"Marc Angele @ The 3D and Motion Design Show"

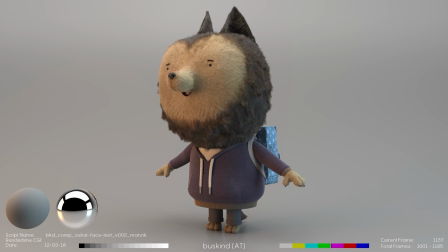So actually we didn't know where this is coming from, and we saw at the end this is a subdivision problem. So actually we came up with a quite easy solution. We subdivided the whole body, so just the body object,
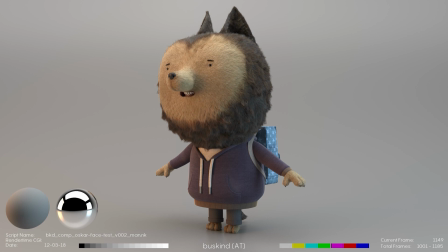by exporting it from Maya and the Alembic and subdivide it directly there. So we get a high-res mesh in Cinema to render it, and as we did this, all these effects are gone.
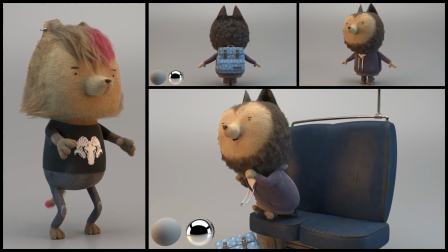So you hear another test for our characters.
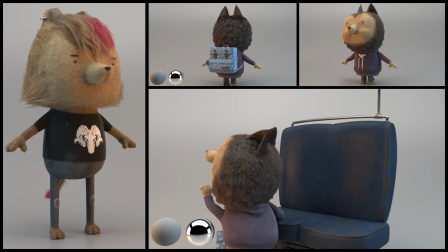So it was really important to see how reacts the fur if we blow, for example, here's his face,
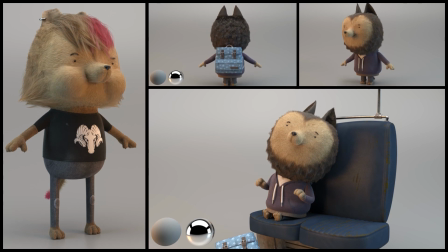or how reacts when he's moving, a little bit of animation.
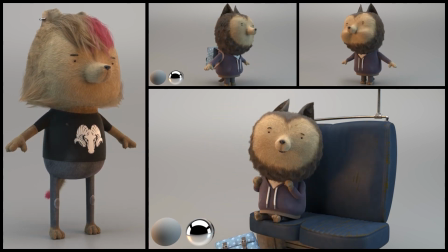So we didn't use
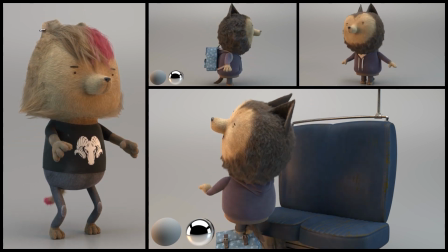fur simulation, so it's just a static fur, and these tests were there to have a look on it.
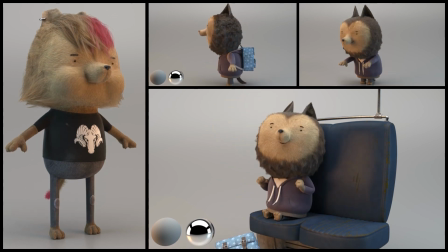Is the style good enough for us when the fur is only moving through the animation and not through simulation?
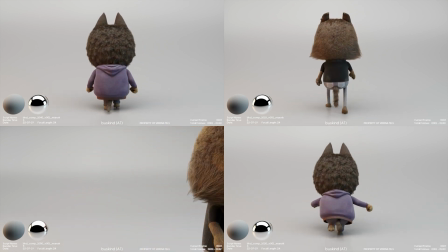So we started producing some animation tests, where we can cover both the animation style,
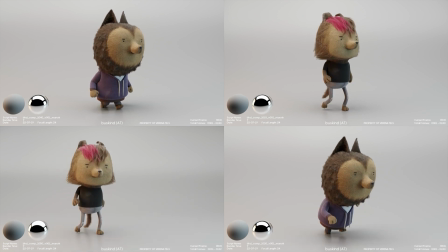a little bit more the character itself, so his emotions and his style,
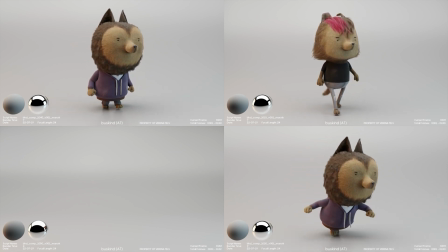his movement, and as well the rendering and look depth, and we can see how far we have to go with the render settings until it's not noisy anymore, and just to give to get a little bit a feeling of what we are doing here and what is our show about.
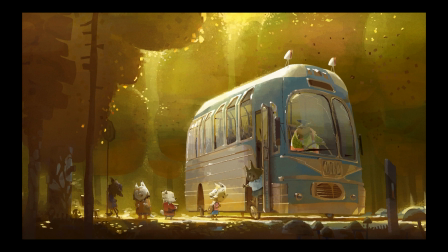Next I want to talk to you about the environment. So this is again an amazing painting of Toby who developed this environment just with one painting.
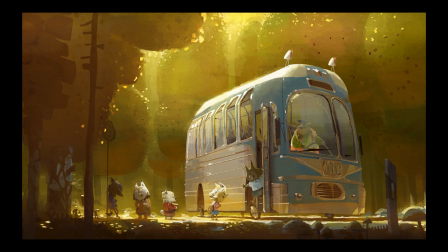So this is was our only painting of the whole environment, and out of them we started
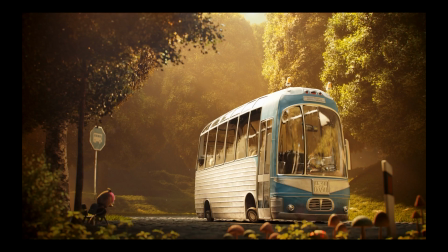producing the scene. So this is the final image out of the movie.
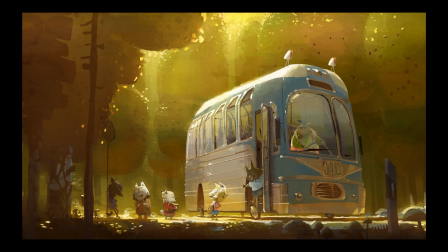So you can see we are actually kind of pretty close to the design,
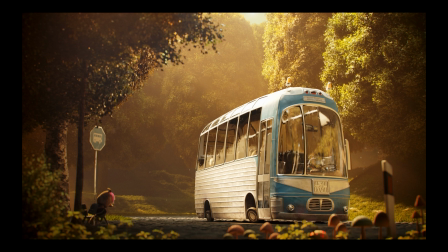and I want to show you the process, so to show you how far we have to go until we have this final image, or how long the way is and how ugly it looks like when we started.
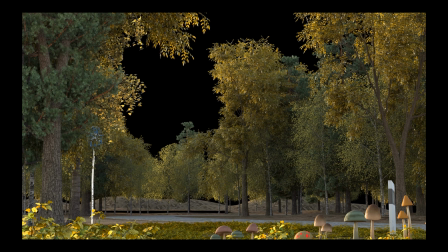So this is actually our starting point, a quite ugly image. We just took some library trees and scattered them around to test it, how we can get the feeling of a forest.
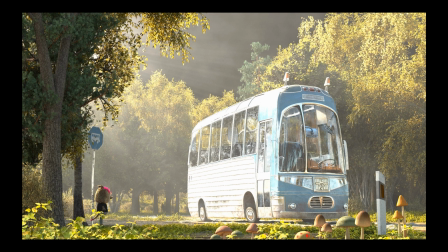So made the trees a little bit bigger, added some plants down here. But we came up that it's the problem with these library trees,
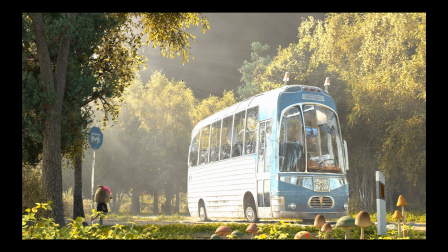because they're just too realistic, so they don't have what we liked in the design.
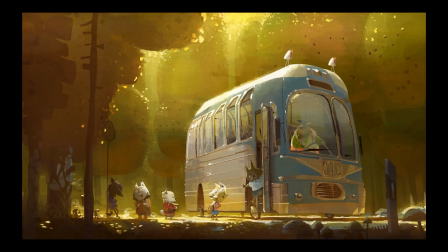So in the design you can see here back they have a pretty clean shape here,
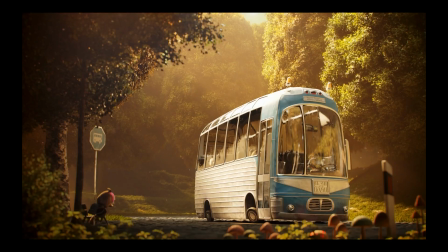and you can read them really good in the silhouette, and with these trees it's just a big chaos.
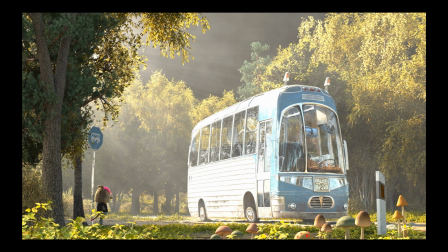And this is what Verena really want to push, that we have a designed tree, not only just a rendering of a real tree. So we want to have a designed animation tree.
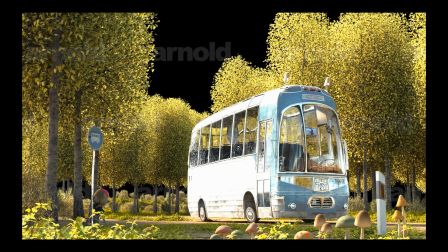So I started building these trees with Mograph and tried to scatter something. And as you can see here, this is our first test. Maybe we like the idea that they have a nice shape,
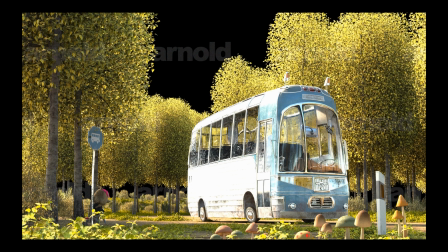but in a area you can't see the difference between the trees. So I had to go further and test it more, make a different concept, and I came up with this.
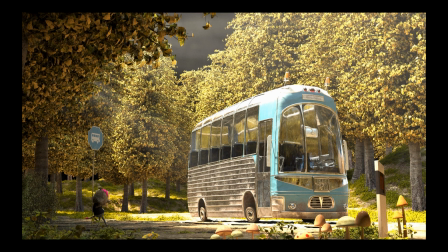So actually, quite cool, because you can see all the single trees, but they have still nice shapes and look really nice.
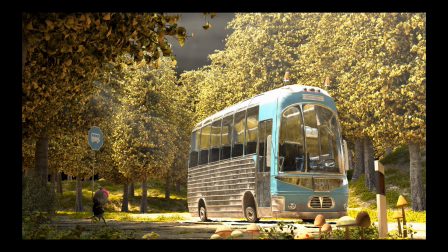So another thing what Verena always said is that it looks like we are being in a park and not in a forest. So I had to deal with this to make it bigger and make it more look like a huge forest where our characters live.
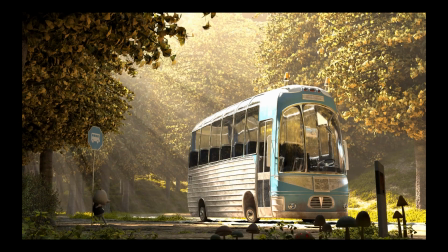So, and actually the solution was quite easy. I pushed just the trees and made them bigger, and made some hills here so we can't see the horizon, or we can't see the sky, except of little areas top here.
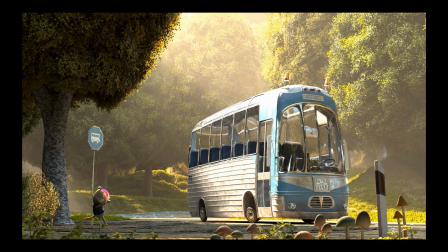Just you see we are pushing the elements, so we are changing the trees a little bit more, the leaves are a little bit smaller, and I adjusted the shader.
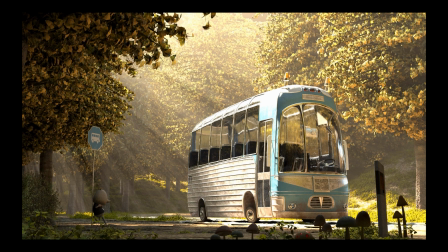But I felt like, wow, this looks nice here in the foreground, and here this doesn't look nice,
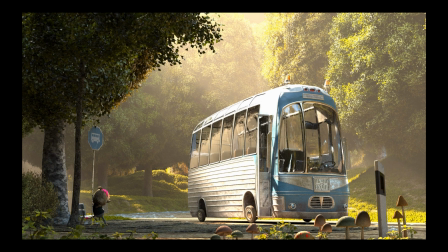so we had to add a few more objects to the front, and actually getting closer and closer to our final result.
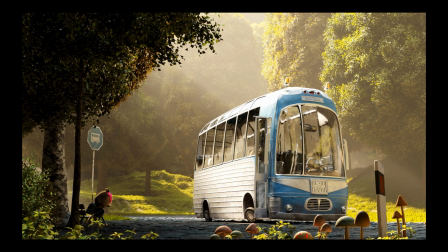And this is now the final rendering of the movie. So this is how it looks like, the beauty render out of Arnold and Cinema.
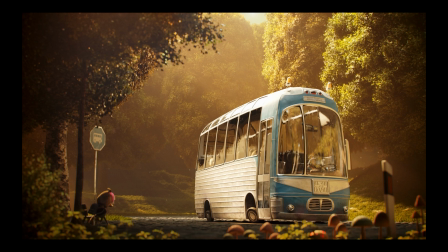And again, just with a little bit compositing, it gives you more depth and refined color.
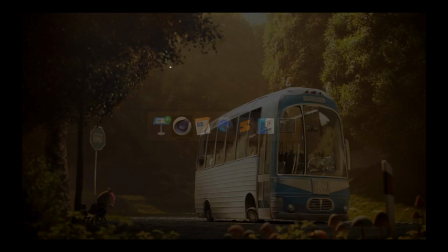So let me jump into Cinema 4D and show you how it looks like in the scene.
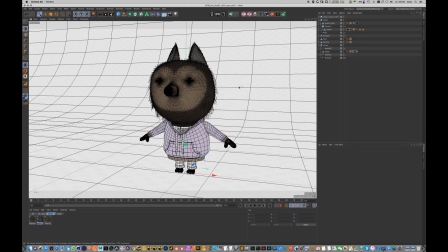So first I want to show you my tree setup. So this is actually done with Mograph.
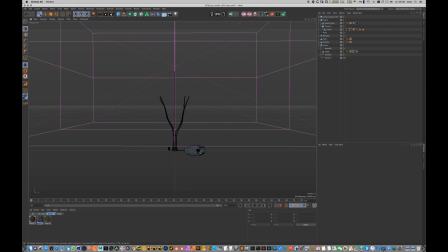I just took, I built a single branch. This is just here. This is just a dummy object. So this is my single branch, and I have here a distributor object,
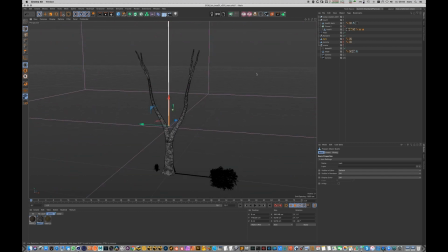and I scattered this element around this object just with a Mograph cloner based on a surface, and add a random effector.
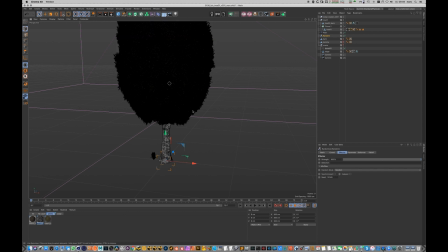So it just is scattered randomly around this distributor.
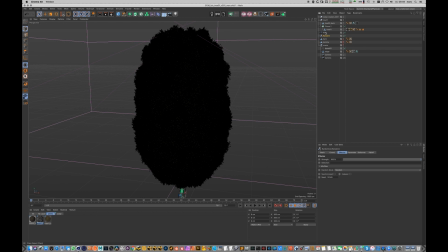And at the end I added a plane effector who controls with a fall off with this curve the shape of the whole tree. So I could easily then changing a little bit of the shape of the tree and say
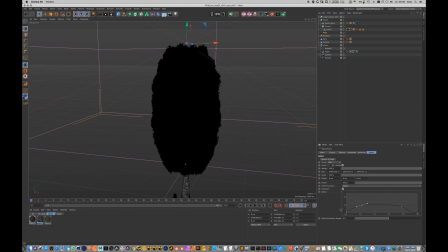it has to be smaller in the lower part and getting bigger, or just you can see you can build out of this a lot of different trees. And we made around 3 or 4 different trees,
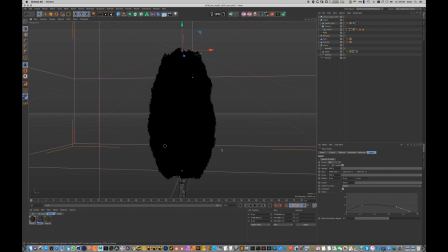exported them as Arnold Procedural, and scattered them in the scene. So I show you now the scene.
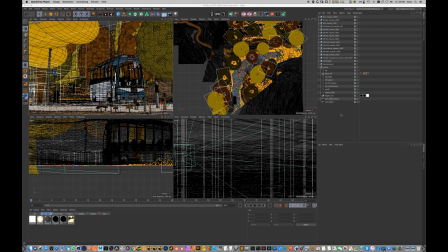So this is how the scene looked like. Our camera is down here, and the boss is here, and here is our antagonist Freddy. And as you can see, everything is only built for the camera,
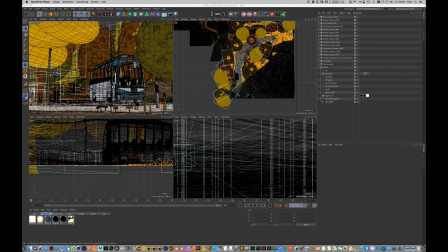so we can't turn around the camera, so because it wouldn't look good. I used to build this scene mainly Mograph to scatter the trees, and I'll show you in a minute how I did this.
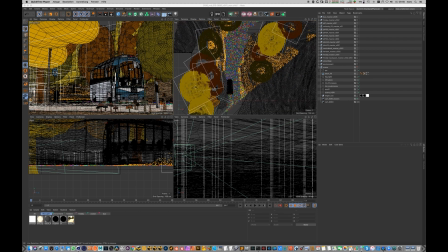And I used a tool called Surface Spread for spreading small elements, so this, little stones down here in the road, and the grass on the hills.
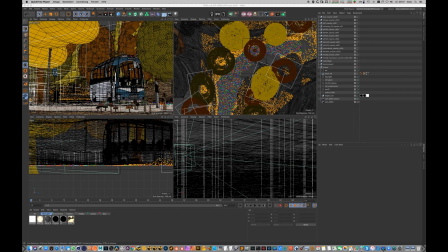And the cool thing about this tool is you can enable something like backface sculling, so it's only scattering there where you can see it. So on a backface geometry it didn't scatter everything.
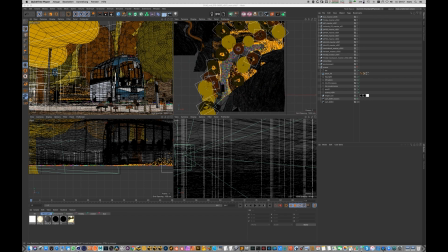And you can enable camera filter, so you can enable that is only scattering in a camera cone, and stop